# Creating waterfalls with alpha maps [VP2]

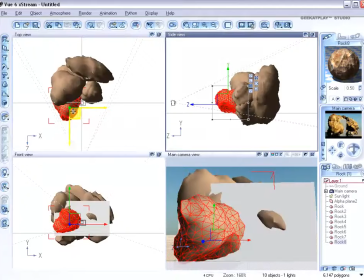And this will give you a good idea of how that can work.
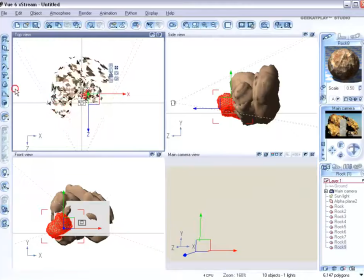Maybe we'll add a couple more rocks in front, and that will give some depth to the picture
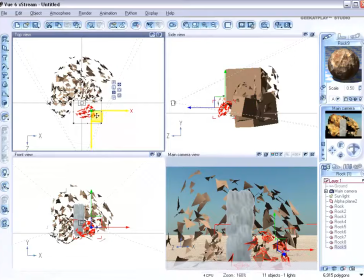with the waterfall going behind there.
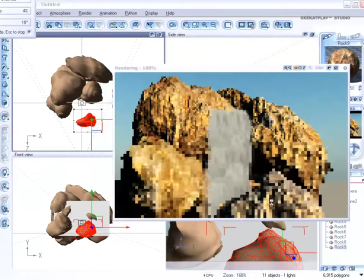Just like that. And that looks nice, kind of a more three-dimensional picture.
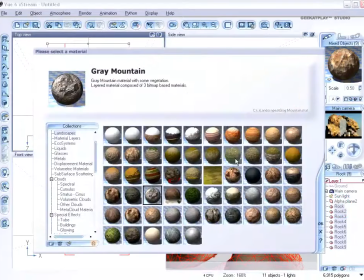Go now, select all the rocks and change their material to something more like gray mountains.
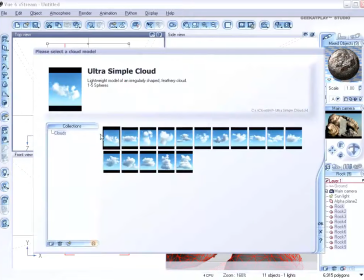Also, we want to create a cloud. And we'll just set that cloud right in back.
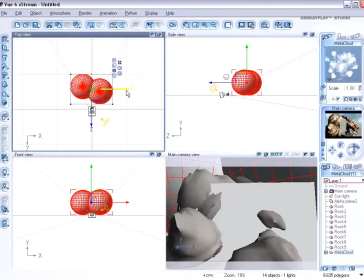Move it right in there. And give a nice moist look to the scene.
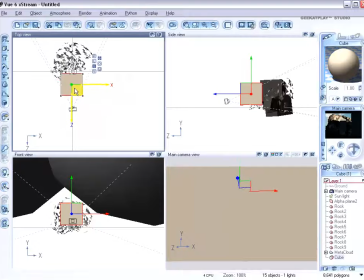And now make a cube and put it in front. Put it right there where your waterfall is.
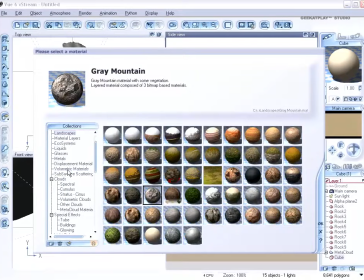Just above that. And as a material, load a volumetric material and make it thin, white smoke.
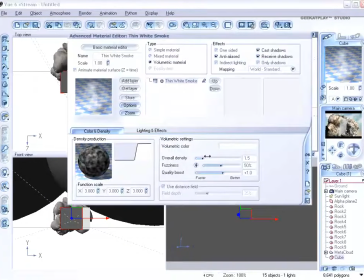And double click on this material to edit it. And you'll want to increase the density slightly. And this will give you some mist at the base of your waterfall.
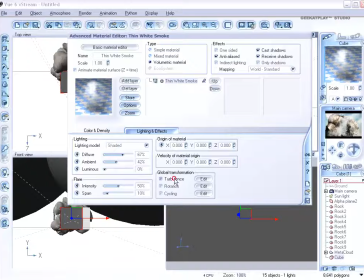Also, make the lighting model shaded and increase the diffuse and ambient just a little and enable these options in global transformation so that when we animate it, the smoke will start moving.
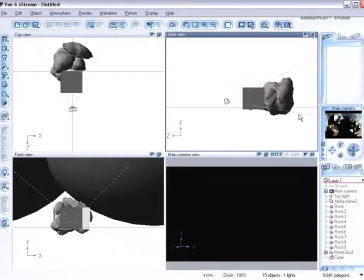And now, go in to load your atmosphere and Bisbee should give you a nice look.
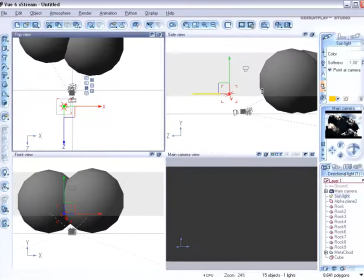Of course, because you're here, you'll want to move the sun now so that it's shining on the waterfall that's coming down.
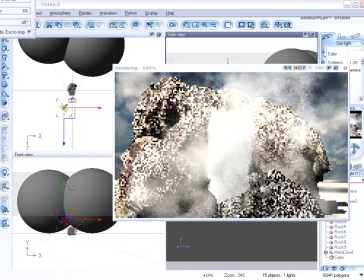And that's a good preview of what it looks like. And you can see we have a little bit more glare than we want with the water. And to fix that, you can decrease the density.
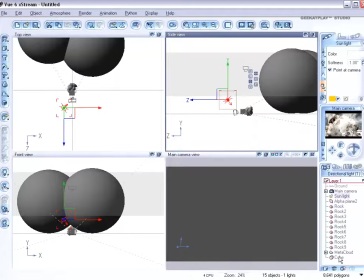So we'll go in to edit the material of our cube.
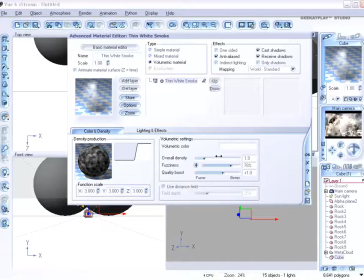Decrease the density of the smoke and increase the fuzziness, and that will reduce the glare effect.
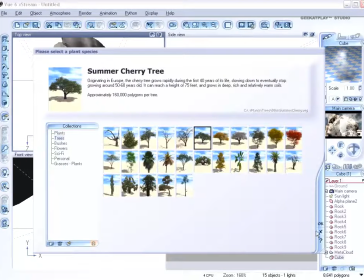Now, to add some life to your scene, add some life. We'll bring in a plant and we'll use a tree.
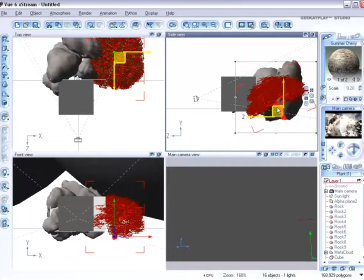And now a tree, you'll see, doesn't have to be a tree. By turning it this way, we've made it into a nice bush.
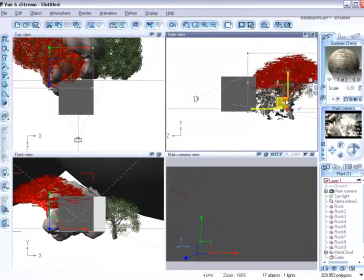And another tree. We'll bring it up there a little bit.
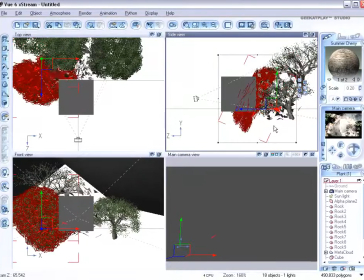Bring in another one and put it right there on the side, and you're just framing this water feature with green.
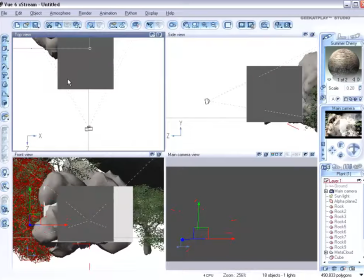And again, these virtual plants have the advantage of being maintenance free.
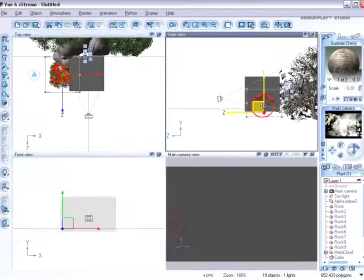And one more, we'll make it a lot smaller and we'll put it right here on the side. So let's see that.
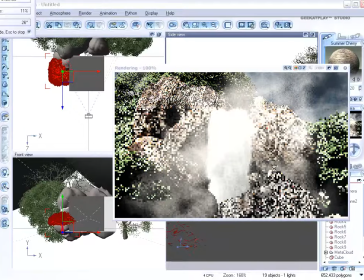And that's looking pretty good. You can see with the camera close in, our arrangement no longer looks like a bunch of rocks and plants in the middle of nowhere. You can almost see the mountain canyon beyond the view of your camera. So now it's time to animate our scene.
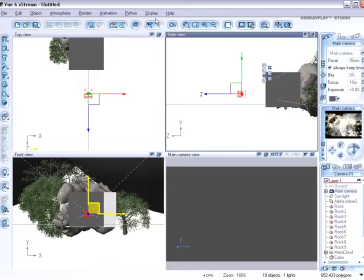With the main camera selected, click on the animation button.
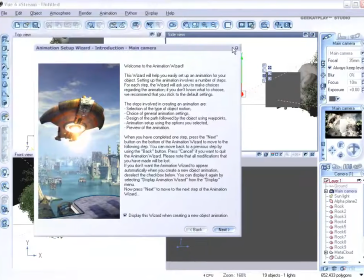And go ahead and close the wizard, you don't need that.
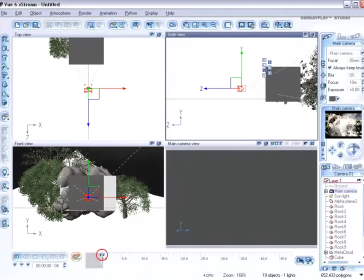Now you have your timeline open, right-click, add keyframe, and move it to maybe 4 seconds. Add another keyframe there.